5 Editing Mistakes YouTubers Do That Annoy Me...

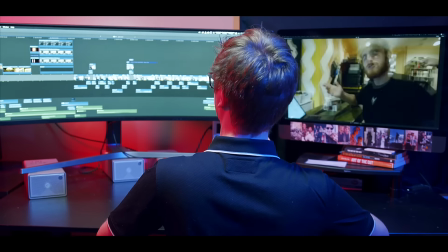The common sentiment of editing is that's where the story is told. What if I told you I disagree?
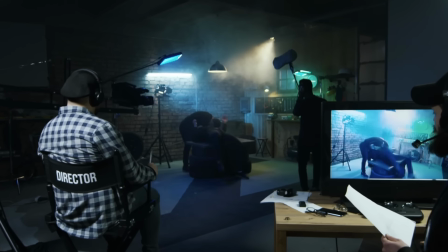The story has already been filmed. The story has already been constructed.
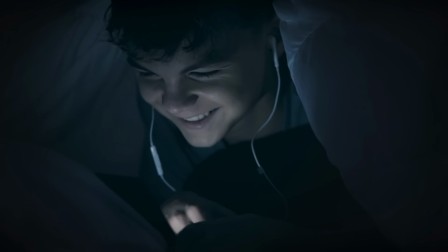What editing is actually doing is finding and presenting a path for the audience to experience the story. And so with that pretentious opening statement, what does that mean for the content creators that watch this channel? What editing techniques can you do to optimize your content and give your audiences the best experience?
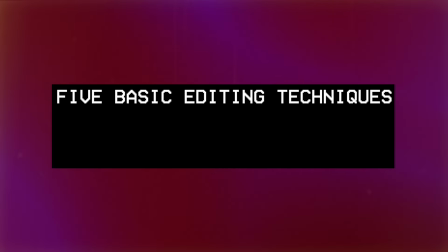Well, I'm gonna give you five basic editing techniques that are actually secrets that everyone should really know about. Well, hello there. Firstly, if this is the second or third time that you've seen me and you're not subscribed, that's the universe telling you that you need to subscribe. That's the formalities done. Let's talk about editing. Number one of the first important tips I want to give you, murder your darlings. The best example for me is there was this one piece of content that I was editing.
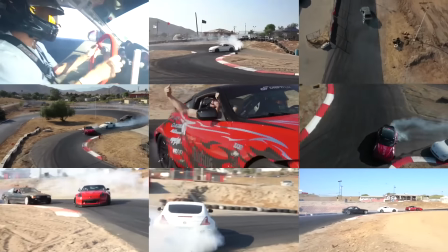I was spoiled with the amount of fantastic footage that I could play with, and I wanted to show all of it off,
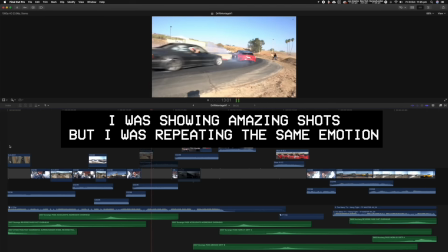but it was too long. What ended up happening was I ended up repeating the same emotion constantly over and over again for a whole minute. If it undermines the value of the rest of the edit, cut it. So I chose to murder my darlings.
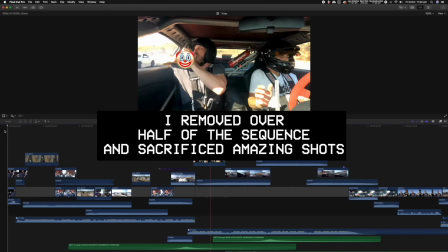It started off as 1 minute, but instead I made it 20 seconds. What that means is you're respecting your audience's emotional investment by not making them bored. Speaking of respecting audiences, my next point is don't be obligated to making 10-minute videos. Yes, having a longer watch time on your videos means you earn more AdSense. There is a border where if you stretch your videos to be over 10 minutes,
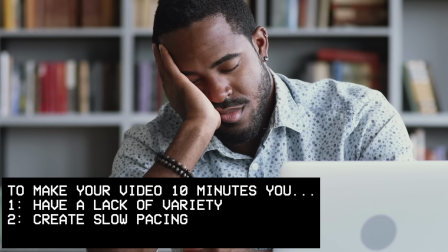not enough happens in your video, or the pacing is incredibly slow, or it's simply not engaging enough for the 10 minutes, they're gonna click off, which defeats the point of having extended watch time if they don't engage in the full video. Instead of focusing on your desire to have ads, instead focus on your desire to have the best quality of time.
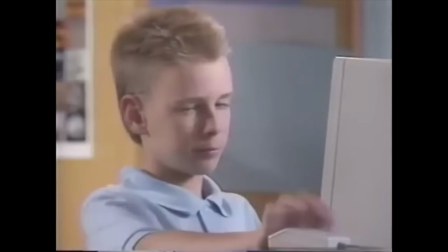You will develop a more positive relationship with your audience.
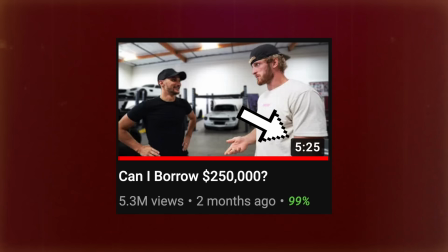That's why this year, me and Logan have switched our videos to be less than 6 minutes, and many other creators have switched to that priority as well.
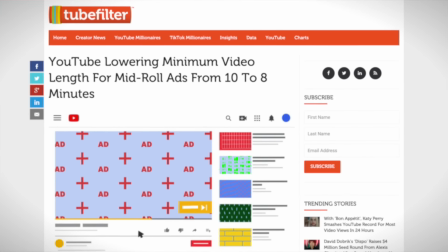This new trend has worked out so well. That's why YouTube has now changed the obligation of 10 minutes down to 8 minutes. One of the easiest ways you can make your audience uncomfortable, especially if it's like a locked off setup like this,
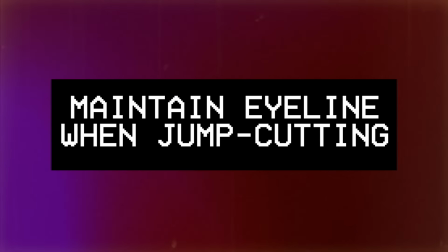is when you're jump cutting and cropping in, not to maintain your eye line. Whenever an audience is presented with a new shot or a new frame, one of the first things they instinctively look for is the eyes. And so whenever there is a new framing and they're looking for the eyes, you need to make sure it's easier to find, because the less time they have to readjust, the easier the cuts flow.
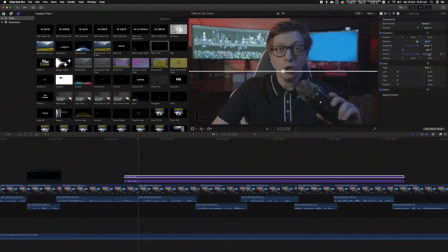So how do you do it properly? You should use an X and a line across the screen, and then use that as a framing guide to help match the eye line and its continuity. That little bit of extra work helps make the cuts flow so much better. One example is this is the one time we used matching eye lines to create a match cut.
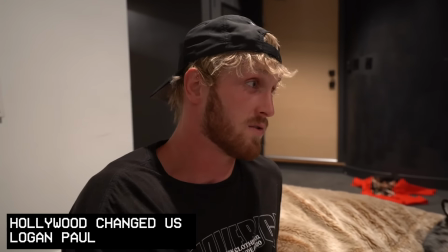We hired someone to get a piano accordion, then do something. I bet it'd be great. This is great.
Now, using flowing cuts as a segue, I need to talk to you about the most important way to make your cuts flow beautifully.
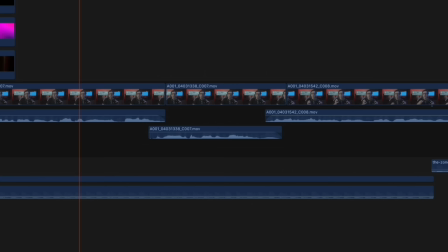The J-cut. The easiest way to explain it is the J-cut means the audio plays before the visuals. The reason why this is important for the audio and the visual to play at different times is because if both of them were played at the exact same time,
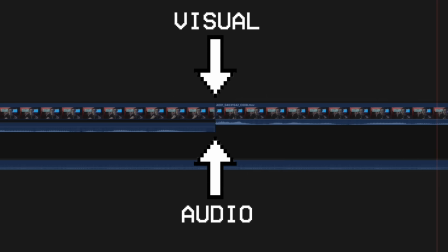that's 2 new pieces of information for audiences to process. And so it's better, and your cuts will flow so much smoother when the audio plays just 2 to 3 frames before the visual comes in. Just that little touch will make your cuts so much smoother. Now, this is the most important aspect of editing that every single person needs to understand. What's important is your control of doubt, assuming that you cannot or never will be a good creator, because I promise you, in time, you will be. I get hundreds of these messages every single day. I don't have good editing software. I don't know how to tell a good story.